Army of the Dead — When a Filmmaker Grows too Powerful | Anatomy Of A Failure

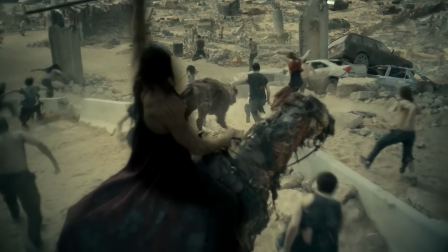[8:14]
But just be careful not to lose the course of your characters in the process.
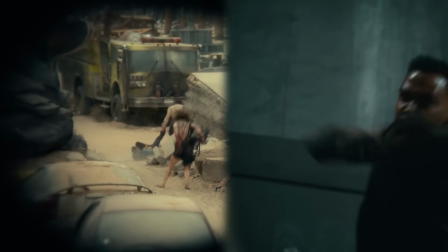[8:18]
If we have zombies who can be bartered with, zombies who will have a boxing match with us instead of just biting us,
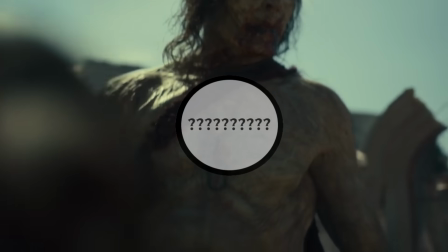[8:24]
at that point can we really think of them as zombies anymore? Are we even sure what or who it is we should think of them as?
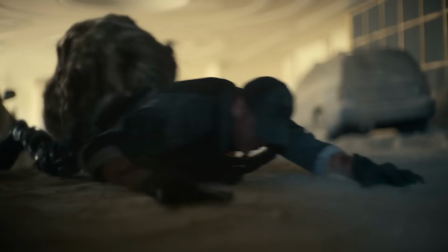[8:32]
And so, no matter the cool spectacle you want to create, don't let your story and characters be degraded into unclear,
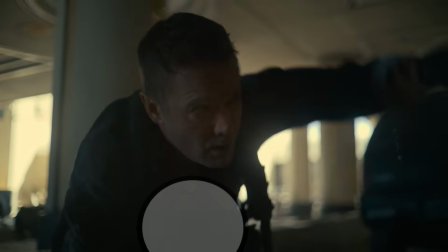[8:39]
illogical empty shells who get pushed by that spectacle.
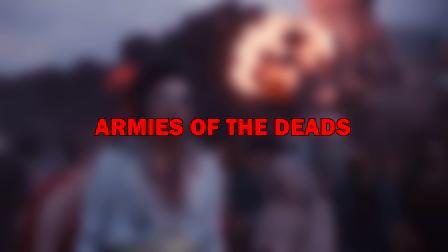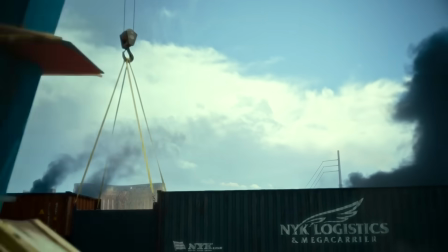[8:49]
The second issue with Army of the Dead is that it's not as much a movie as it is all these totally
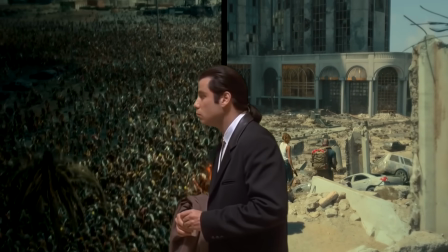[8:54]
different movies constantly fighting each other to the point where the audience isn't sure what to feel.
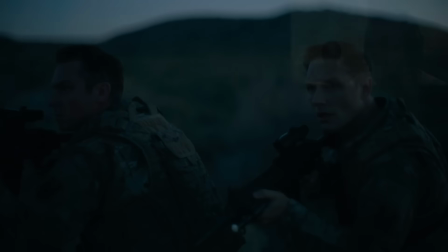[9:00]
Let's for example start with the zombie side, which initially is introduced along the lines of a straight-up horror movie.
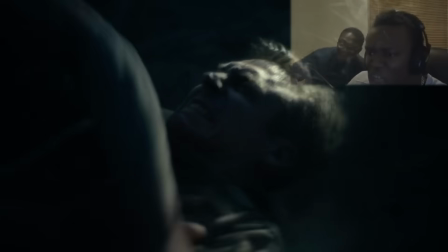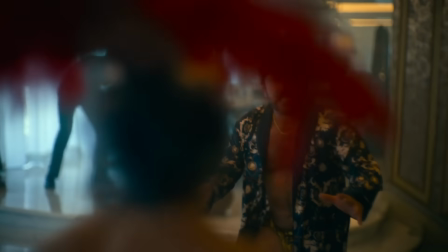[9:12]
After which we then get to this signature Zack Snyder backstory montage that showcases the zombies in a more light-hearted, ironically comical tone.
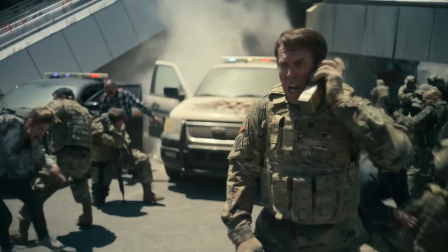[9:22]
But to be fair, the main point here is to establish the zombies as unstoppable killing machines who will take down even an army out in the open,
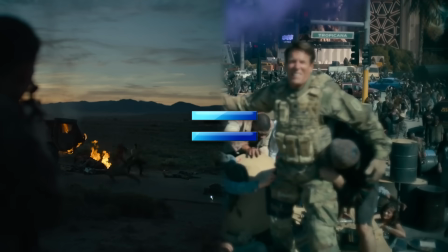[9:29]
which is consistent with the opening.
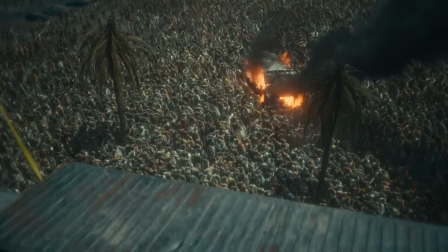[9:32]
The last shot of the montage, for example, clearly establishes Las Vegas as this walled-off death trap, the primary feeling we take from it.
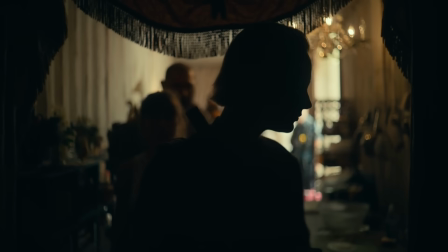[9:39]
But once we actually return to Vegas at the hour mark, watch how it plays out. Are we immediately back in the same zombie death trap we left off on?
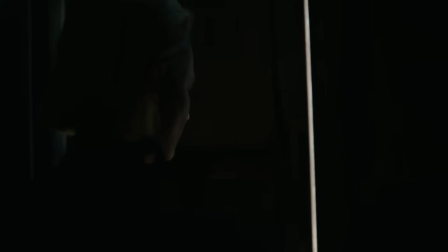[9:47]
Do we have to once again fight for our lives against a swarm of unstoppable killing machines? There they are. Well...
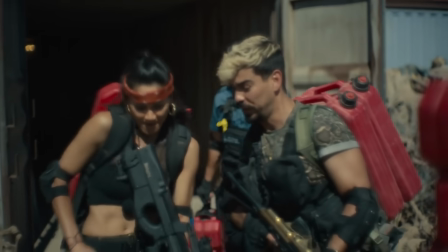[9:55] They're shamblers. What's left of them.
Yeah, suddenly there are no zombies at all, to the point where you can just waltz in like it's your local coffee shop,
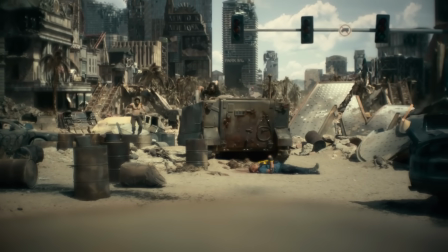[10:04]
because the movie now wants to introduce these intelligent zombies who will leave you alone in exchange for just one person.
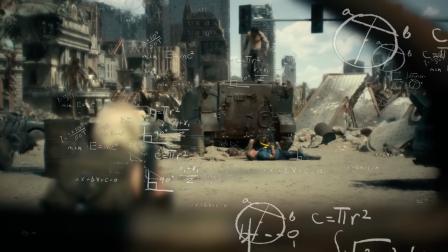[10:10]
Meaning that now we're not really sure what to think. We were led to feel that Vegas is a death trap, but now it isn't.
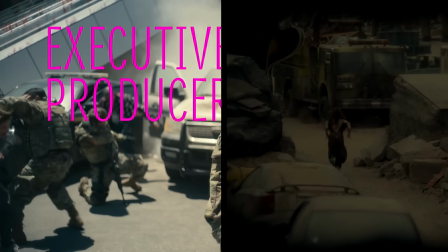[10:17]
We were led to feel that zombies will kill everyone in their path, but now they don't. So what should we feel?
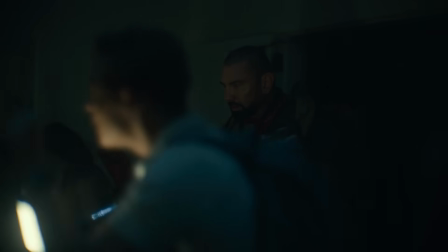[10:23]
Well, after some more waltzing around, we then come to this dark hallway where we finally find...
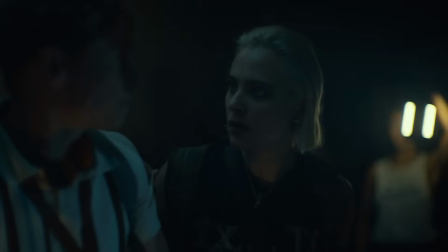[10:29] Don't touch them. I've seen this before. They're hibernating.
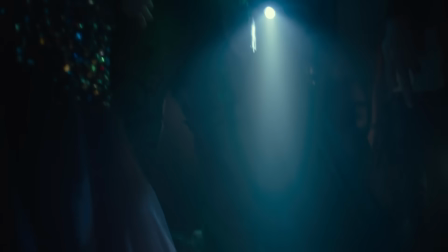[10:32]
Right, so now that we finally come across normal zombies from the montage, turns out that they're quote-unquote hibernating,
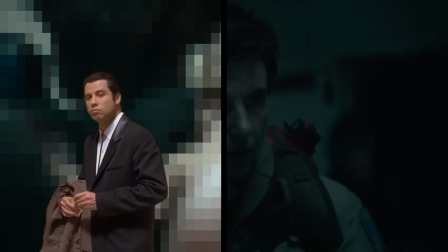[10:39]
which again we have no context for based on what we've seen before. What does it mean they're hibernating?
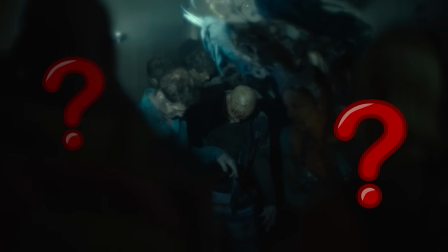[10:45]
If they don't wake up to this dude screaming in their face, then will they ever wake up? Should we feel threatened by these zombies or not?
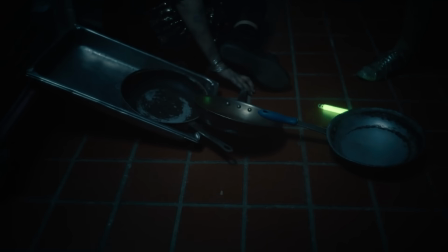[10:51]
Well, luckily then the zombies do wake up, which means that based on what we've seen,
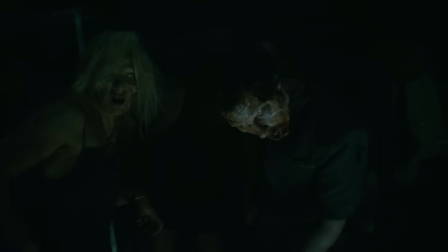[10:55]
we can finally once again fear them as unstoppable killing machines who can overwhelm even an army in the open.
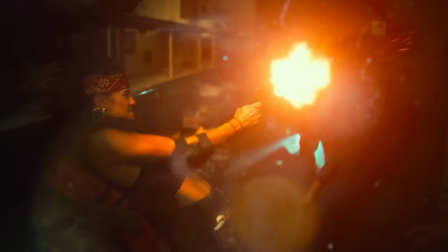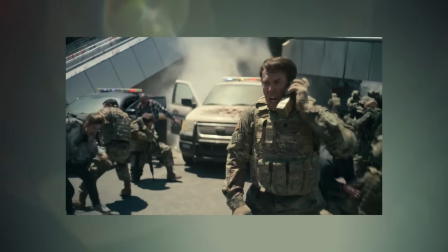[11:10]
Yeah, so now the zombies who took over the whole of Las Vegas are suddenly so
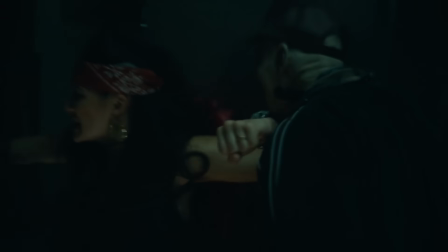[11:14]
harmless that they can't even take down one lone survivor in a tight dark space.
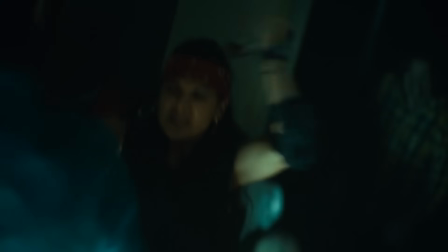[11:19]
So I guess we shouldn't take them seriously after all.
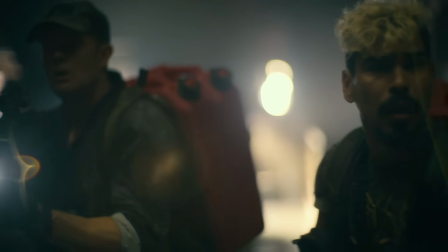[11:22]
Oh wait, now the zombies are such a serious threat that the lone survivor's friends don't even bother to help her because it's pointless.
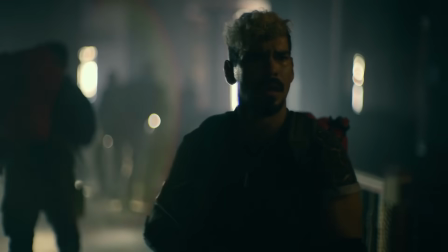[11:28] Come on, leave her! She's dead!
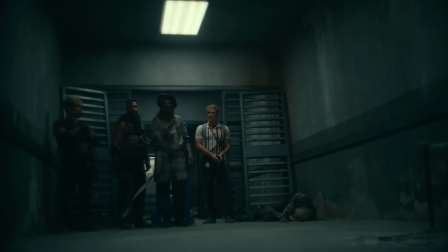[11:33]
So I guess we should take them serious. Oh wait, now they're a joke again. Oh wait, now they're serious again because it's the different zombies.
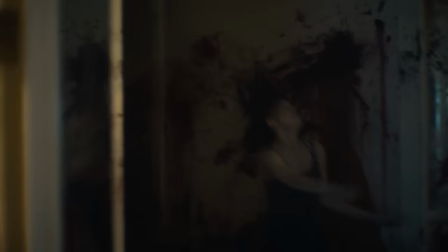[11:40]
Oh wait, no, now those zombies too are so harmless that a civilian girl with a pistol can take down a full pack of them.
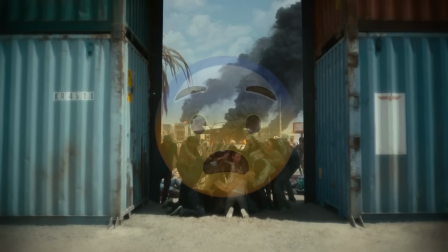[11:47]
The point I'm getting at is that because the established rules and tone of the zombie movie keep flipping and changing depending on what the filmmaker in the moment wants to do,
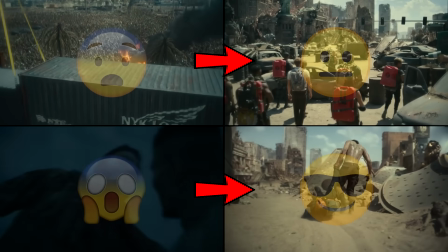[11:56]
the precedents they've set kinda lose their value. Because if the audience's existing feelings get voided and reformed with every new zombie encounter, what is there for them to feel?
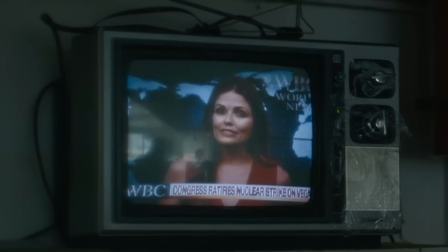[12:07]
As a couple more examples, look at the human side.
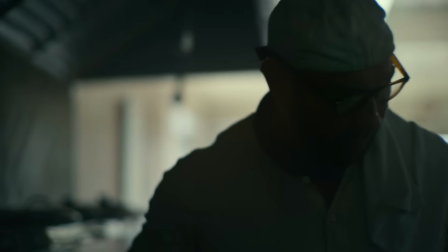[12:09]
One moment the Vegas outbreak is presented to be such a serious threat to humanity that the US government has to wall off the city and schedule a nuclear strike on it.
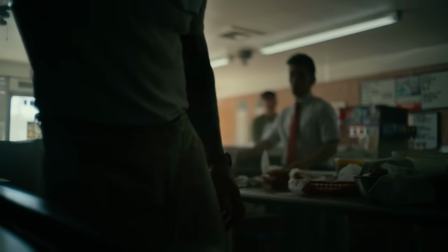[12:18]
With the US military suffering massive casualties and being forced to retreat.
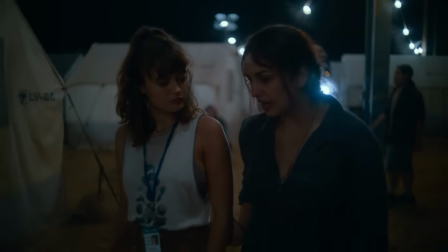[12:23]
And the next moment, the people in the Vegas containment zones are so worried about the government's indifference that they need to buy themselves out.
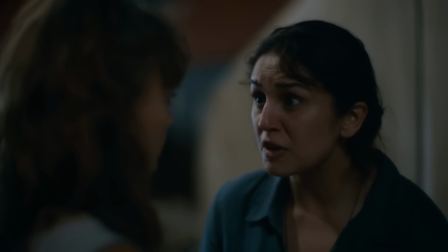[12:30] These guards, they don't give a shit. But for $5,000, I can buy my way out.
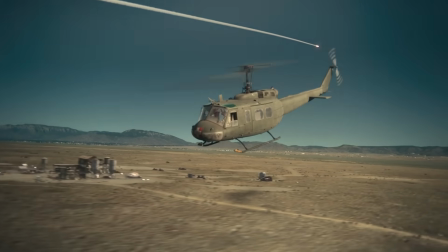[12:35] Me and my kids.
So let me get this straight. The government is so serious about this outbreak that they're willing to nuke a part of their own country,
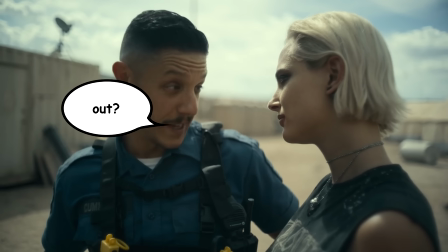[12:42]
but at the same time so not serious that potential virus carriers can just bribe their way out of containment with the price of a few iPhones.
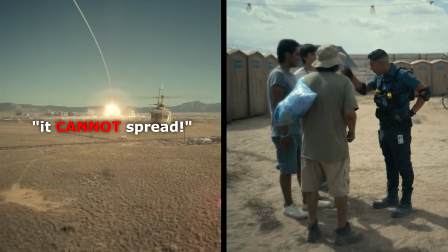[12:51]
And so again, it's like, is this Vegas outbreak a new big deal to humanity,
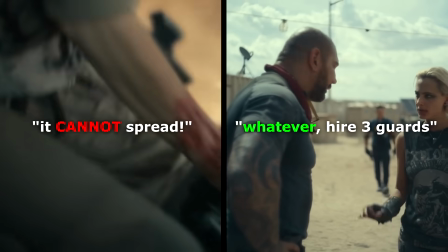[12:55]
or do we actually live in a world where zombie outbreaks are already so commonplace that nobody takes them seriously anymore?
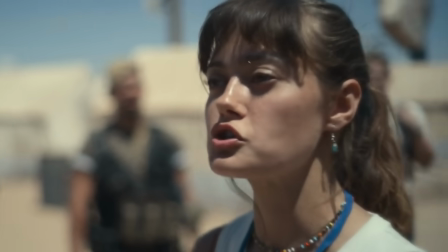[13:02]
Should I care or should I not care? Same thing, for example, when Bautista's daughter wants to go with him into Vegas.
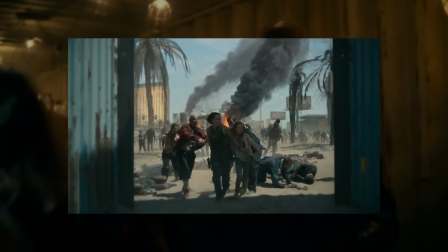[13:09]
We already saw Bautista lose a bunch of people inside, which makes the journey seem like a big deal.
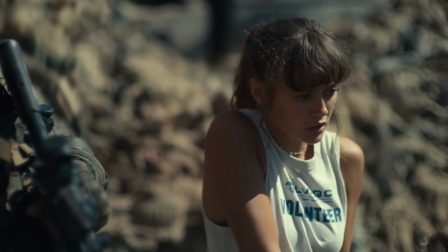[13:14]
But now that he's willing to just let his only daughter tag along for the journey, it makes it seem like an extreme family vacation.
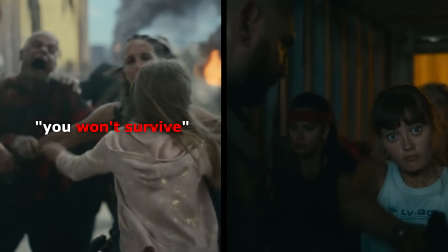[13:21]
So once again, which is it? Should I take this journey into Vegas as a serious thing, or should I not?
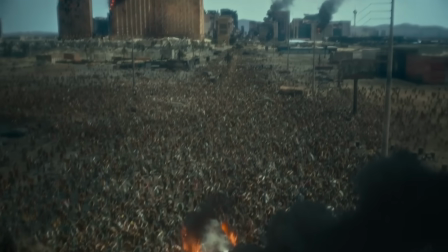[13:27]
I understand the value in variety, but you still have to remain faithful to the precedents you've established.
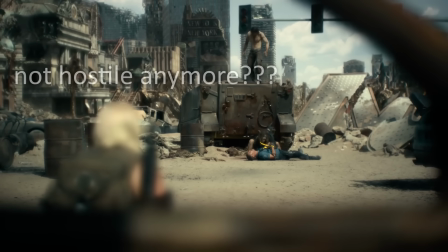[13:34]
Because if the audience's expectations and perceived norms are repeatedly torn down and rebuilt to the point where they have no clue what to even feel anymore,
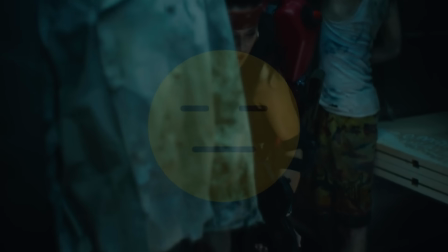[13:42]
chances are they won't. Oh, give me a sec, guys.
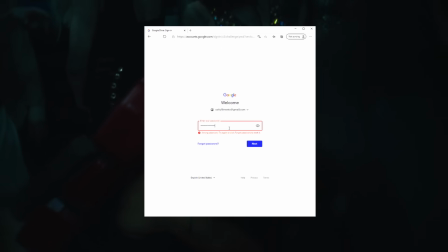[13:48]
It just signed me out of Google Drive. I need to ask for a new password because I don't remember, because I always use different ones for different sites now in case they have a breach,
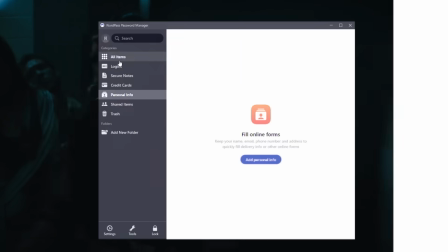[13:55]
which cost me once. Unless, alright, I have all my logins stored in my password manager.
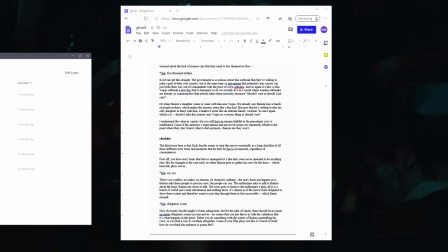[13:59]
I can just let it autofill it. Right on, back in business. Really useful, this NordPass password manager, huh guys?
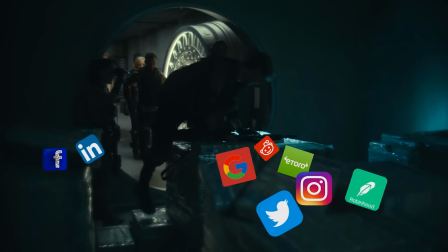[14:05]
It securely stores all your logins in one vault that you can access with a single master password, which defeats the hassle of remembering each login for every site.
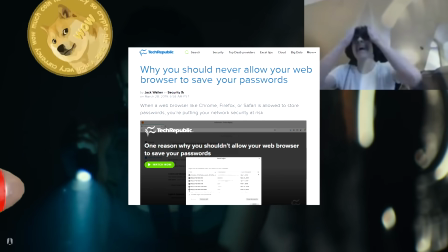[14:13]
A lot safer than storing your logins in your browser, and in the age of digital coin wallets, you do want to be safe.
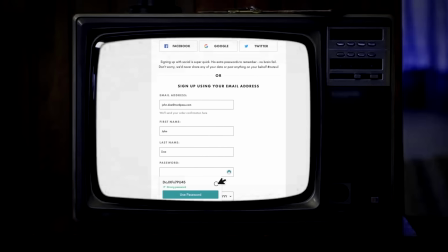[14:18]
I mean, NordPass can even generate complex, unguessable passwords and autofill them for you.
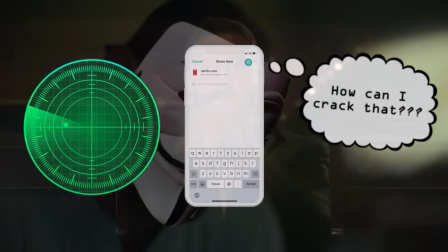[14:23]
It lets you share your Netflix login safely. It keeps track of all your online accounts and credit cards to see if they've been compromised.
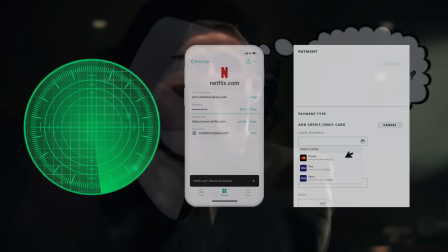[14:29]
And yes, it can also store your your credit card info, which again is much safer than storing them to all these sites.
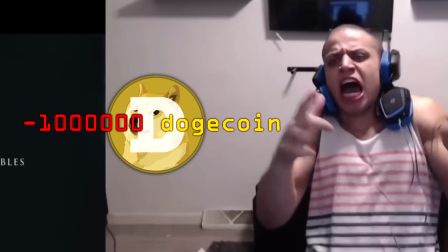[14:35]
It is difficult to really appreciate something like this until the worst happens, but when the worst does happen, and today it does way too frequently, it's already too late.
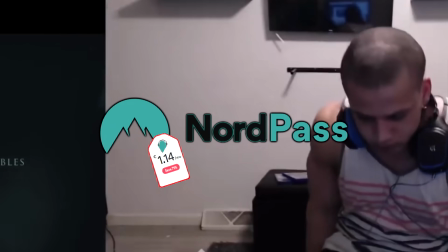[14:44]
So really consider it. NordPass is sponsoring a special 70% off Filmento June discount with an extra month for free, which you can check out at
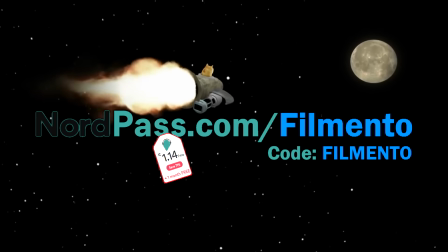[14:52]
nordpass.com/Filmento by using code Filmento. Your Dogecoins are a big deal, so keep them safe.
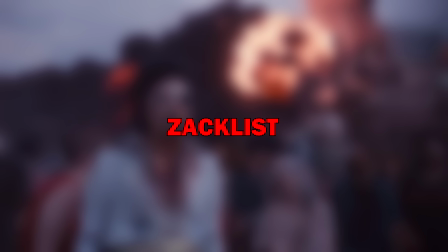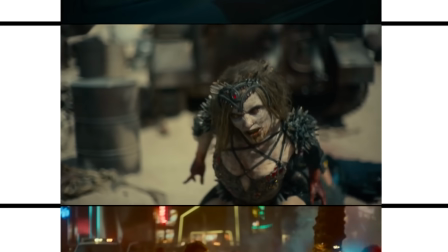[15:02]
The third issue here is that Zack Snyder seems to treat this movie essentially as a long
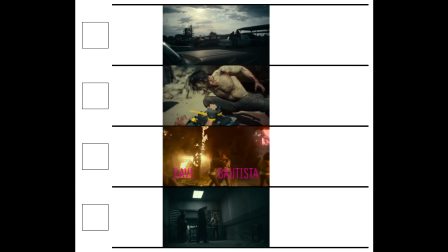[15:07]
checklist of all these different story beats and moments that he feels he has to incorporate,
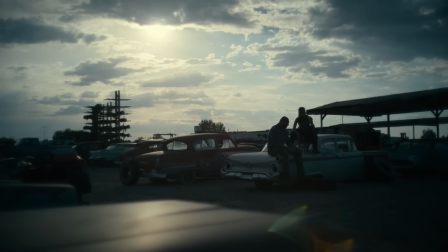[15:12]
regardless of consequences. First off, you have story beats that feel so uninspired, it's like they were never intended to be anything else.
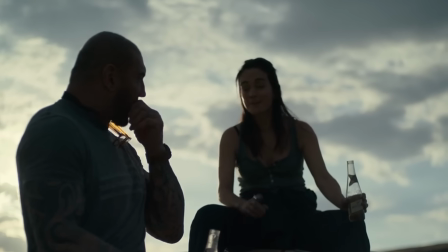[15:19]
Like, for example, is the case early on when Bautista goes to gather his crew for the heist, which basically plays out as...
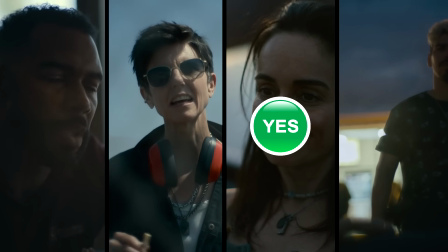[15:25] Nobody needs to know our cut. It could be cathartic. 100%. I'm in.
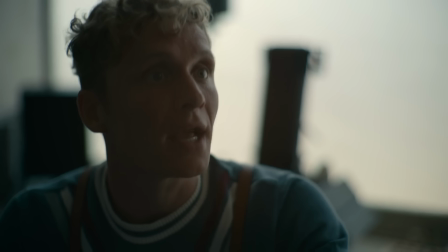[15:30] Yeah. Who the hell do I gotta kill? I can, with humility, say yes.
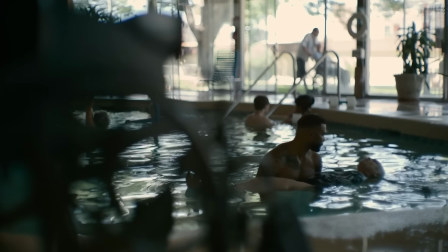[15:35] You're in?
There's no conflict, no stakes, no tension, no obstacles, nothing.
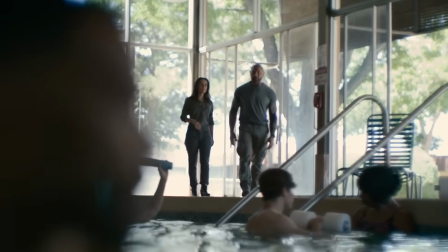[15:40]
The story beats just unfold as is. Bautista asks these people to join his crew, the people say yes.
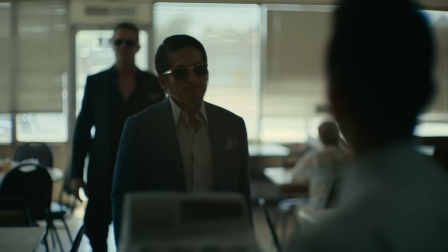[15:45]
The millionaire asks to talk to Bautista about the heist, Bautista sits down to talk.
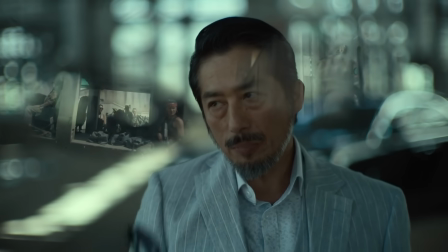[15:49]
The crew goes to listen to the millionaire's plan, all it is a bunch of verbal and visual information and nothing more.
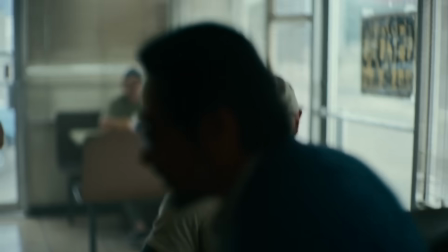[15:55]
Like, it's almost as if the movie feels obligated to show all these scenes it doesn't like and therefore wants to just skip through them as fast as possible.
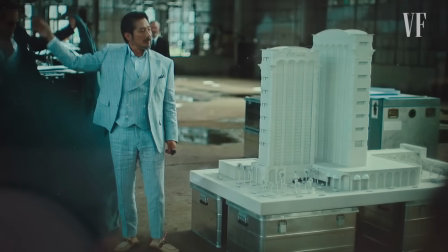[16:02]
Which, funny enough...
You always have that scene in a heist movie where they like lay out the plan. So this is the obligatory warehouse scene where everyone gets together to find out what the plan for the movie is.
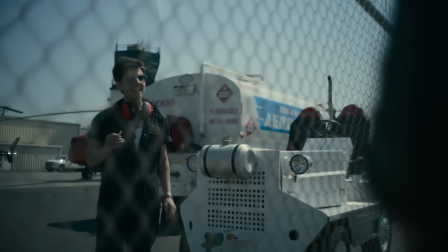[16:14]
Now, obviously Snyder might have been joking here, but for the sake of clarity, there should be no quote-unquote obligatory scenes in your movie.
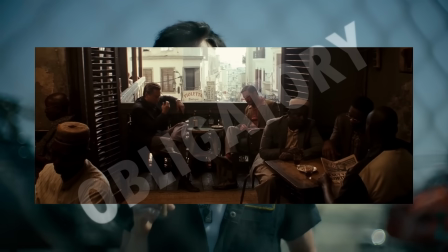[16:21]
No scenes that you just throw in with the validation that it's what happens in the genre.